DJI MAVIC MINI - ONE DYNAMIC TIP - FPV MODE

Hello mini pilots, my name is Paul Tace. In this video we're going to be looking at FVP mode and how it can make your videos look more dynamic. Let's get started. Now, as I'm sure a lot of people know, FPV stands for first person view mode. And now this is going to be mainly used if you want to fly your drone without line of sight and you're going to use your screen or even virtual reality goggles to fly it.
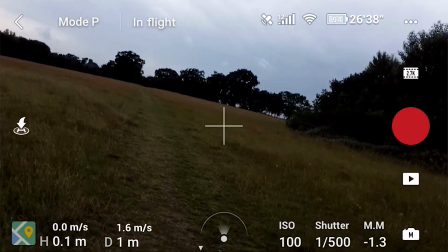25s
So what the FPV mode does is it locks the gimbal horizontally to remain the same as the Mavic Minis.
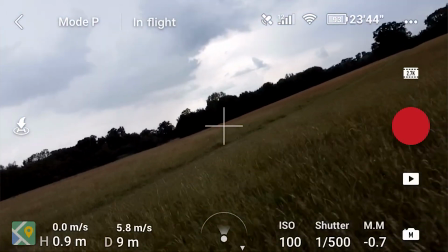31s
So this means if you go left and right, the gimbal will tilt left and right with it.
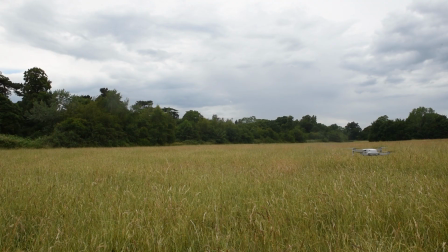36s
Now this will create a slant in your picture. So if you look at this video of the drone here, when it goes left and right, the drone is tilting.
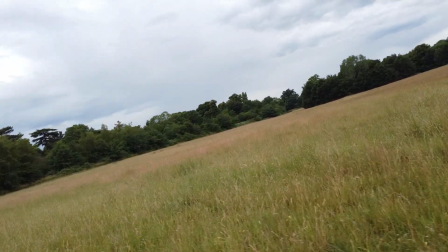43s
And then when we look at what it's filmed after being put in FPV mode, we can see the camera tilts with the drone. Now quite a lot of the time this is something we're not going to want to happen whilst we're filming, but there are certain situations where it can make our footage look a bit more dynamic.
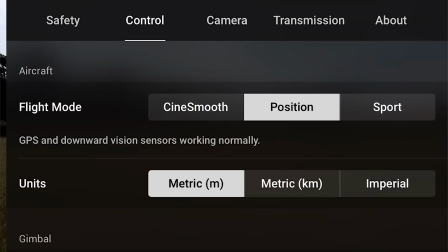58s
But first of all, to get started, let's go into the menu, go into Control, and then go down to Gimbal mode and select FPV mode. Once we've done this, we can now see that the gimbal is locked to the drone. So when we go into settings, we can see follow mode and FPV mode. Follow mode doesn't actually follow you, it's not an active tracking, it just literally tells the gimbal to stay horizontal all the time, regardless of what the drone does.
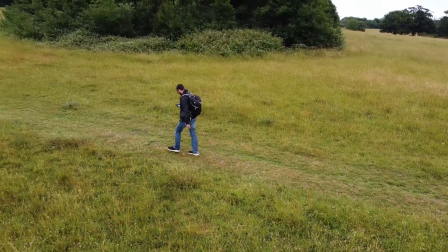82s
Now, although Mavic Mini doesn't have active tracking, it is possible to get it to follow you. I'm going to do a video on this later, so if that interests you, hit the subscribe button.
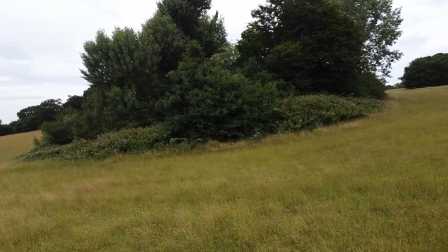89s
Whereas the FPV mode tilts with the drone, so if your drone tilts to the left, your footage is going to tilt to the left as well. Now, something to note here is the faster you go, the more the drone will tilt, so the more the tilt will be in your final footage.
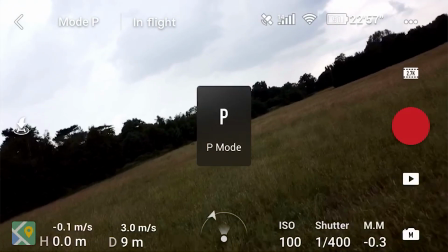103s
So here I've got the camera set up and we're going from smooth mode to position mode to sports mode, and we can see how the tilt increases.
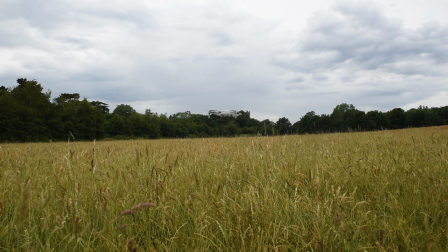111s
The next thing I recommend is position your drone about a metre above ground.
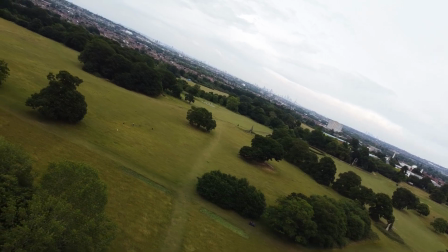115s
The main reason for this is if we go up high, you can see here when we're up in the sky and we start using this technique, it can look a bit odd and it doesn't have a great impact. So it's a good idea to set our drone up about a metre above ground and then we can fly left and right.
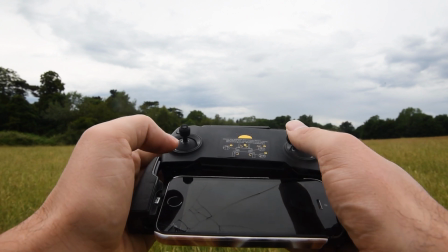129s
But obviously you can go backwards and forwards as well to give your footage a bit more interest.
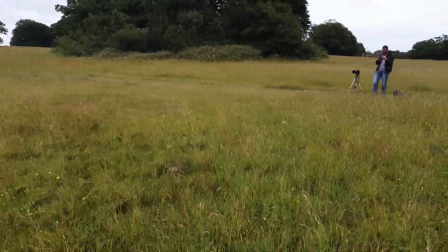134s
So although I'm probably not the best subject, we can see here in this footage, this is in follow mode, and we can see it's an okay shot.
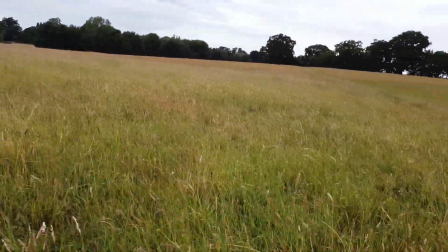141s
If we then put FPV mode on, and we do this now, it now moves around a bit of an angle, makes it a bit more dynamic, and in my opinion, it looks a bit more fun.
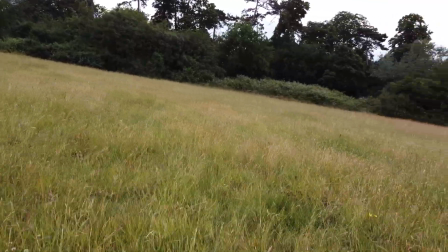152s
Unfortunately, this does not work with quick shots, so if you're doing a circle or a helix shot, the gimbal won't tilt with the drone.
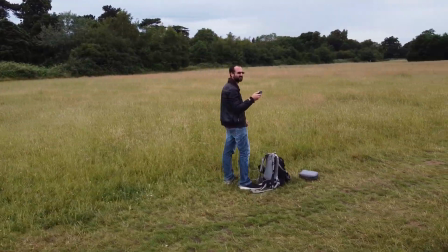160s
Now it's also worth noting that due to the way the drone tilts when it moves side to side, you can actually only really go in one direction, because if you change direction halfway through,
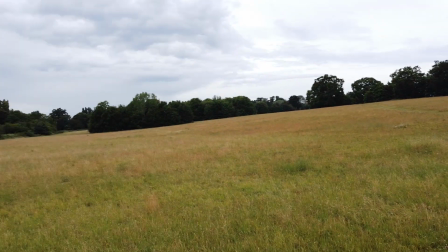168s
it will make your footage look like this, which isn't going to look great.
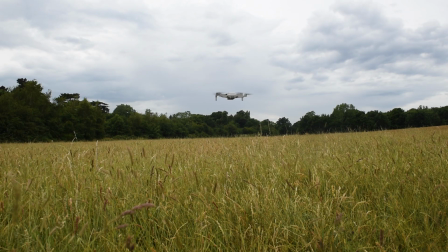173s
Okay guys, so just to sum this up, I recommend shooting about a metre above ground, don't use this for quick shots,
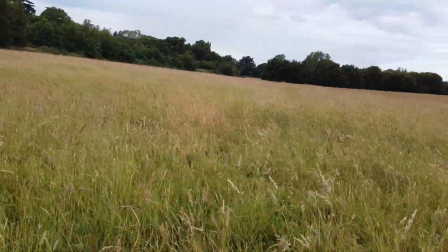178s
and then just use it for one shot where you're going to be moving continuously to one side,
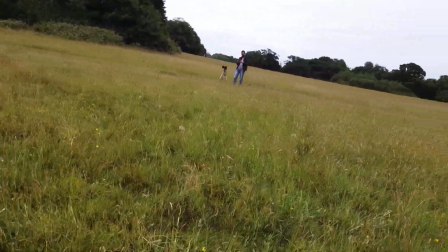183s
then we can move backwards and forwards to add a bit more interest to the footage. Okay guys, that's it for this video. If you've liked it, hitting that like button is a huge help to me as a creator, and I hope to see you in the next one.